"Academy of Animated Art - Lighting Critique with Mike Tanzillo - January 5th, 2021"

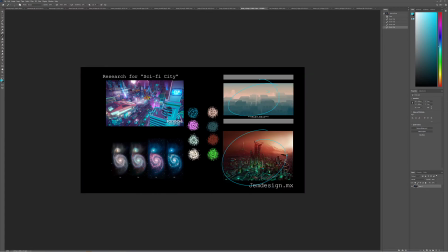[12:27]
It would be nice to work in some maybe some darker bits down towards the base, the way that this kind of gets darker towards the base and fades up as we go up. This is like really nice atmospheric fall off aerial perspective.
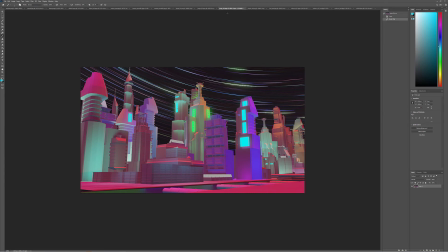[12:41]
I would maybe try and push some of that in. Because this is a very, very abstract scene, right? Like it's not actually, like there's not a light source to it, right? There's not like, there's not like a sunlight coming in.
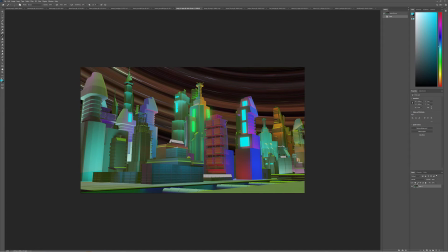[13:00]
There's just, we've got these pockets, but they're not really like this big old square actually isn't casting any light onto this. So it's like, in order to like, and I'm totally fine with us doing a stylized version of it, but we need to create something that's not just color,
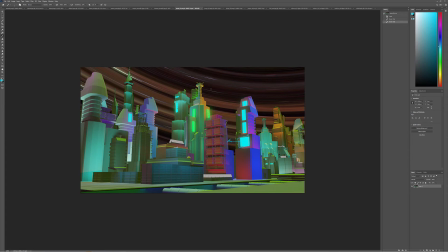[13:17]
that's actually kind of telling the space a little bit more if we can.
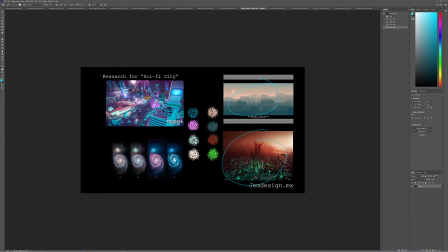[13:22]
Like the way that this one uses these, there's kind of a haze that happens as we go off. There's a haze closer to the ground, and it gets a little darker as we go up. We have more like, and there's also more small detail in this, like lots of small pieces of this, little small signs, like small bits on the side, small detail in here.
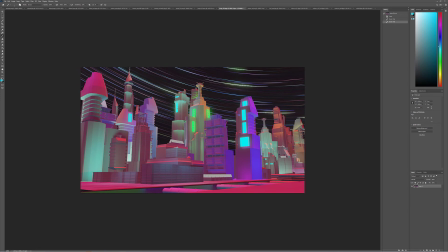[13:41]
With this, there's just like large components. So, so I would work on variation within the buildings, trying to build a little bit more depth, and then see if you can incorporate some of that small detail in there as well.
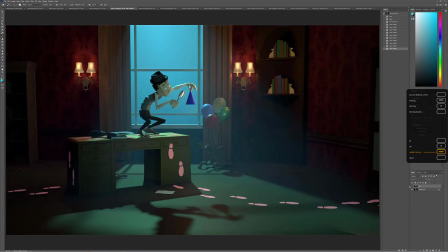[13:56]
Emma, good updates here. So previous version versus the update. I like that we pulled back on the haze a little bit.
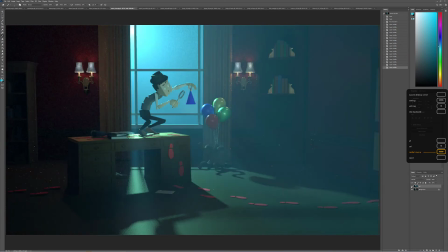[14:03]
The new position of the light is looking good. These lights look a lot better.
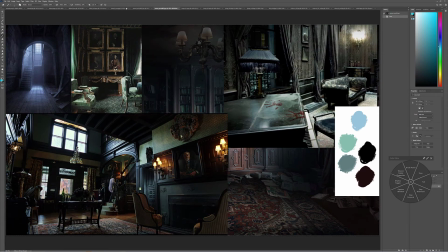[14:09]
Looking at and I still love your mood reference. This is really, really beautiful color schemes.
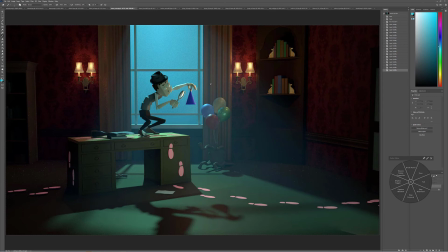[14:15]
I think that we can push some more warmth onto the character. Like I'm wondering if we can't justify this light hitting more of his face and then this one being more of like a rim on his back.
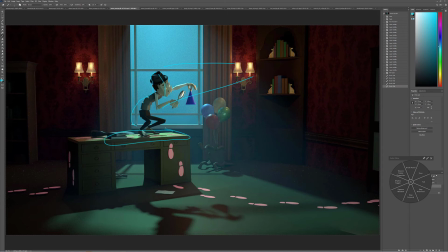[14:33]
Because again, if we can push some of that warm light onto him and onto the table, it'll help separate him from the cooler background.
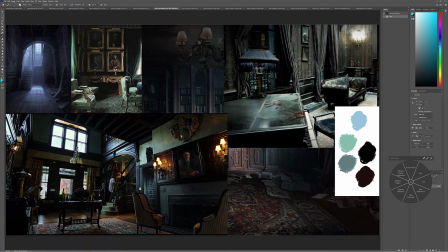[14:41]
Similarly to, where'd it go? Like the way that there's a little bit of warm light splashing on, especially on her front side to get him off. And then also like he's got some warm light on him in this painting, although he's not in the scene,
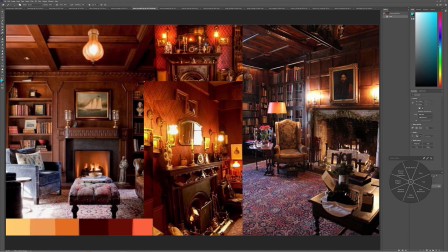[14:55]
but like that warmth will help pop him off. but I think that will make a big difference. But
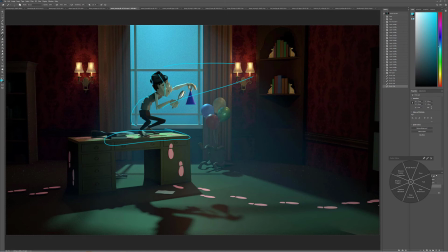[15:00]
So I would push that in there, and then for the light coming in through the window, it feels a little, and I'm guessing because this desk is got a brownish yellow tint, but the color's reading as a little bit more green.
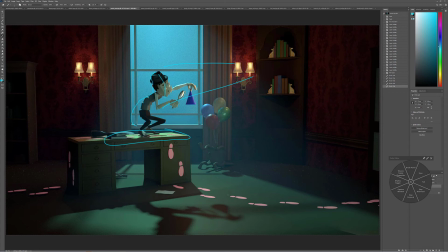[15:15]
So I would possibly maybe shift the base color of the material of this carpet to something more neutral, so that blue really shines through. So like this color up here matches up a little better to what we're seeing down there. I like that we've highlighted these steps here. I think that's really cool.
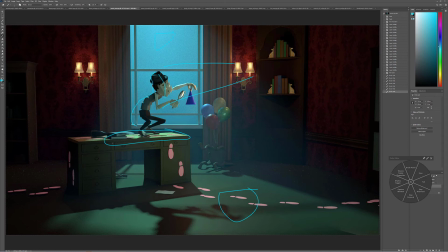[15:31]
Other than that, for the desk, it would be nice if these handles were like a slightly different color, and then maybe like these were slightly different, because right now they all just kind of feels like one solid color. And if you want to add a little more detail into the bindings of these books, that would be cool too.
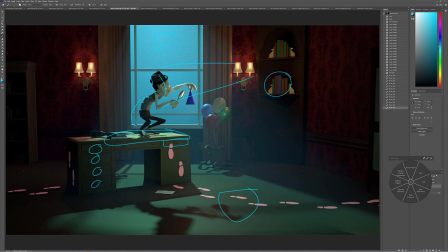[15:54]
Yeah, but I think you're moving in a really nice direction there, Diana.
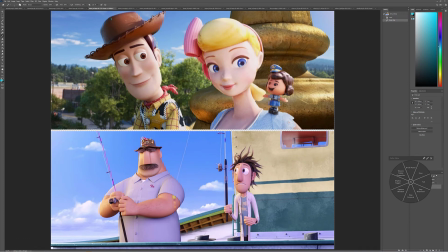[16:00]
So got Toy Story 4, I assume, reference, a little Cloudy with a Chance of Meatballs reference.
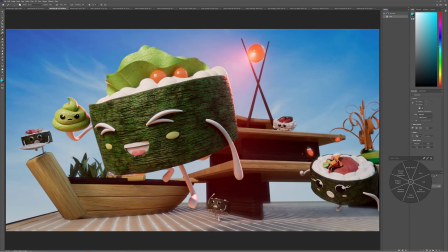[16:07]
We've got your two images here. This one made me laugh immediately. I just love the face on the wasabi that's being stolen. In terms of scale, this guy seems super tiny, or he's just very far away.
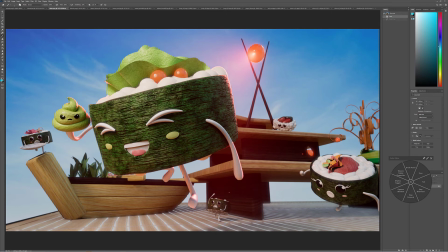[16:23]
But I think what you could do to plus this is a few things.
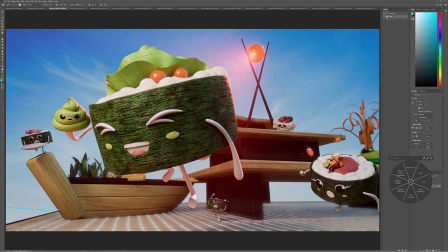[16:31]
I would build something else off the side here to extend the world a little bit, because it feels like they're just kind of floating in space. I love the texture that you're getting on the wasabi skin. This dollop on top, I almost want to
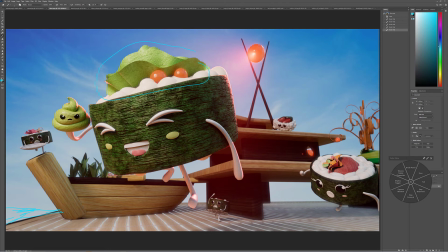[16:50]
remove it at this scale, because I think it's breaking down a little bit visually at this level. So there's that. I think the shaping on the characters is looking really good.
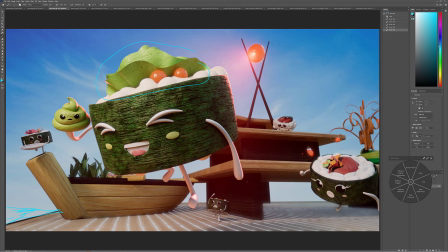[17:03]
Not too much here. I just want to build a little bit more shaping into this structure back here. I just think that like it's a little flat back there, and I want to try and get some more shaping here as well as on this guy here.
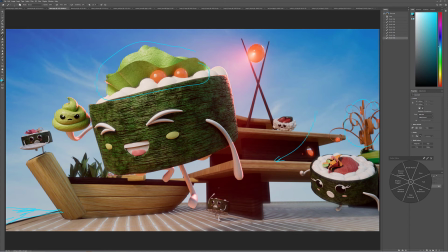[17:19]
I also think that we can maybe try putting this darker wood on the ground, and I think that would kind of like visually solidify that ground a little bit more. But the color of the rice looks good. The color of the eyes, the shaping across the character, all is in place. Maybe try. There's a lot of red on the limbs.
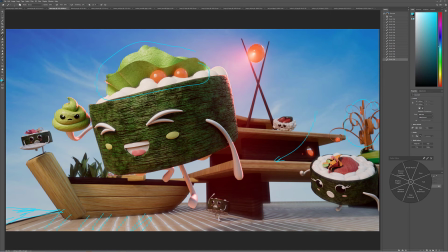[17:38]
Maybe try desaturating that and then gammaing up the arms a little bit more to brighten those just a touch. But yeah, this one's super fun. And then for your other image, like the richness of this, and I guess there's a little bit more haze on this, but like the richness on this looks so good.
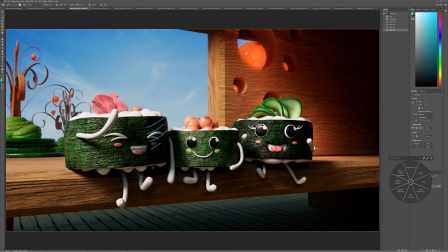[17:55]
I do think that maybe a little bit more value in these shadows would be nice, but just like I just don't want to lose too much of that, because I think
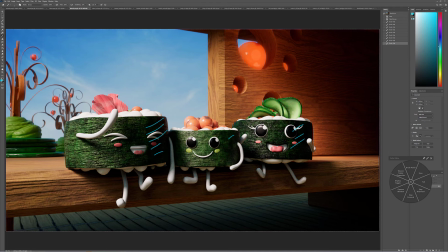[18:08]
it's really contrasty and nice, but just a little bit more fill on the shadows, and hopefully we don't lose that too much. And then this too is getting a little bit dense, a little bit dark and heavy, and you can.
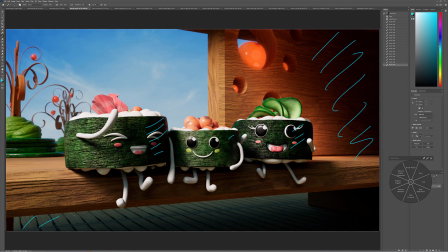[18:21]
So I would see about lifting that, and then I would also you can darken underneath them a little bit more too, and then get some more light on this guy and this guy here. But looking at the rest of it, I think this is looking good.
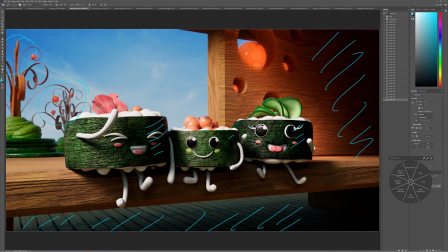[18:37]
And then if maybe work on defining this shader a little bit more, because if this is row, it would be more of like an internal glow like this. They just feel like plastic balls on top now.
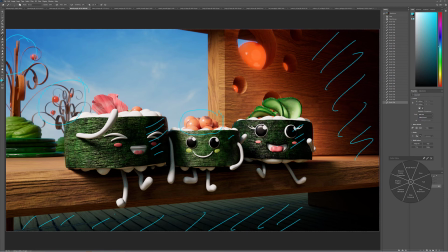[18:54]
So I would maybe find some reference and really hit up the look that you want to identify for that.
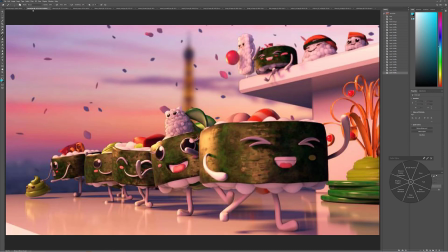[18:59]
But these are looking great. All right, Aaron. Sorry I missed you yesterday.
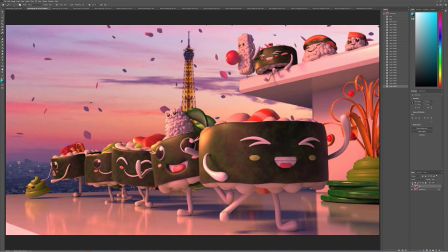[19:06]
Let's go ahead and A/B between these. I mean, you said something about it not being very much progress. This is a big difference.
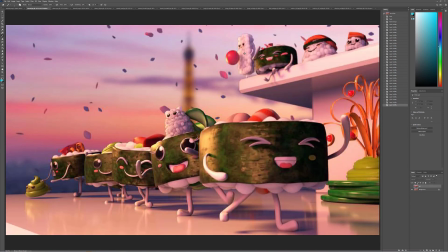[19:11]
Like, this looks great. Depth of field helps a lot. The brightness on the rice looks great.
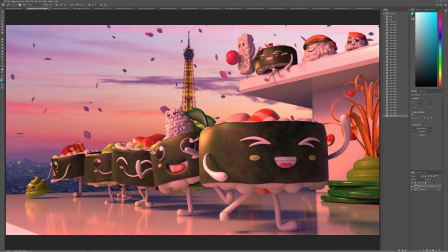[19:16]
The specularity on the skin looks a lot better. We lost. Check out.
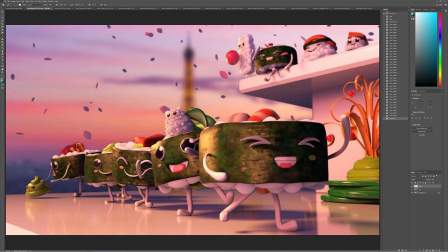[19:22]
We lost this guy. So try and bring that little dimple or whatever you want to call that back. And then I like the brightness on the key light. I think that's looking really great. And
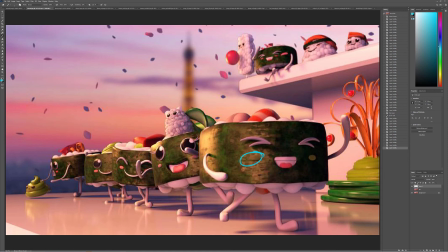[19:41]
I think for your next step, I would really work on making these falling confetti things brighter and more colorful. They're a little gray and dull, but really play them up. Really try and have fun with them. And then
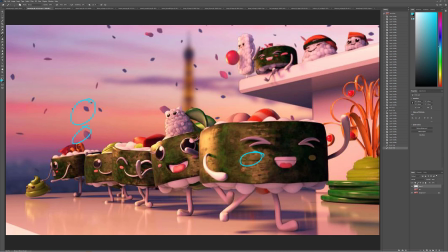[20:01]
And then I would try this look at with another angle. Like try setting it up and make like a 3-shot sequence out of this, because I think this has some good potential of like this party in Paris look. Yeah,
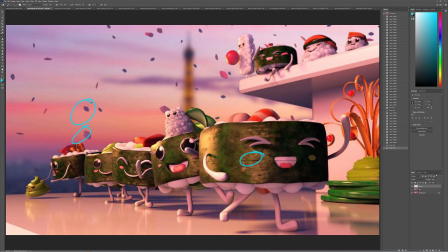[20:17]
and then I would also brighten up the whites on this guy's eyes. Just make them more like that level, and that would be great.
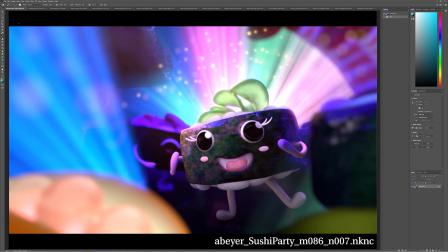[20:28]
Aaron B. Oh. Yeah, this is looking great. I just want to see. I want to see this in another scenario.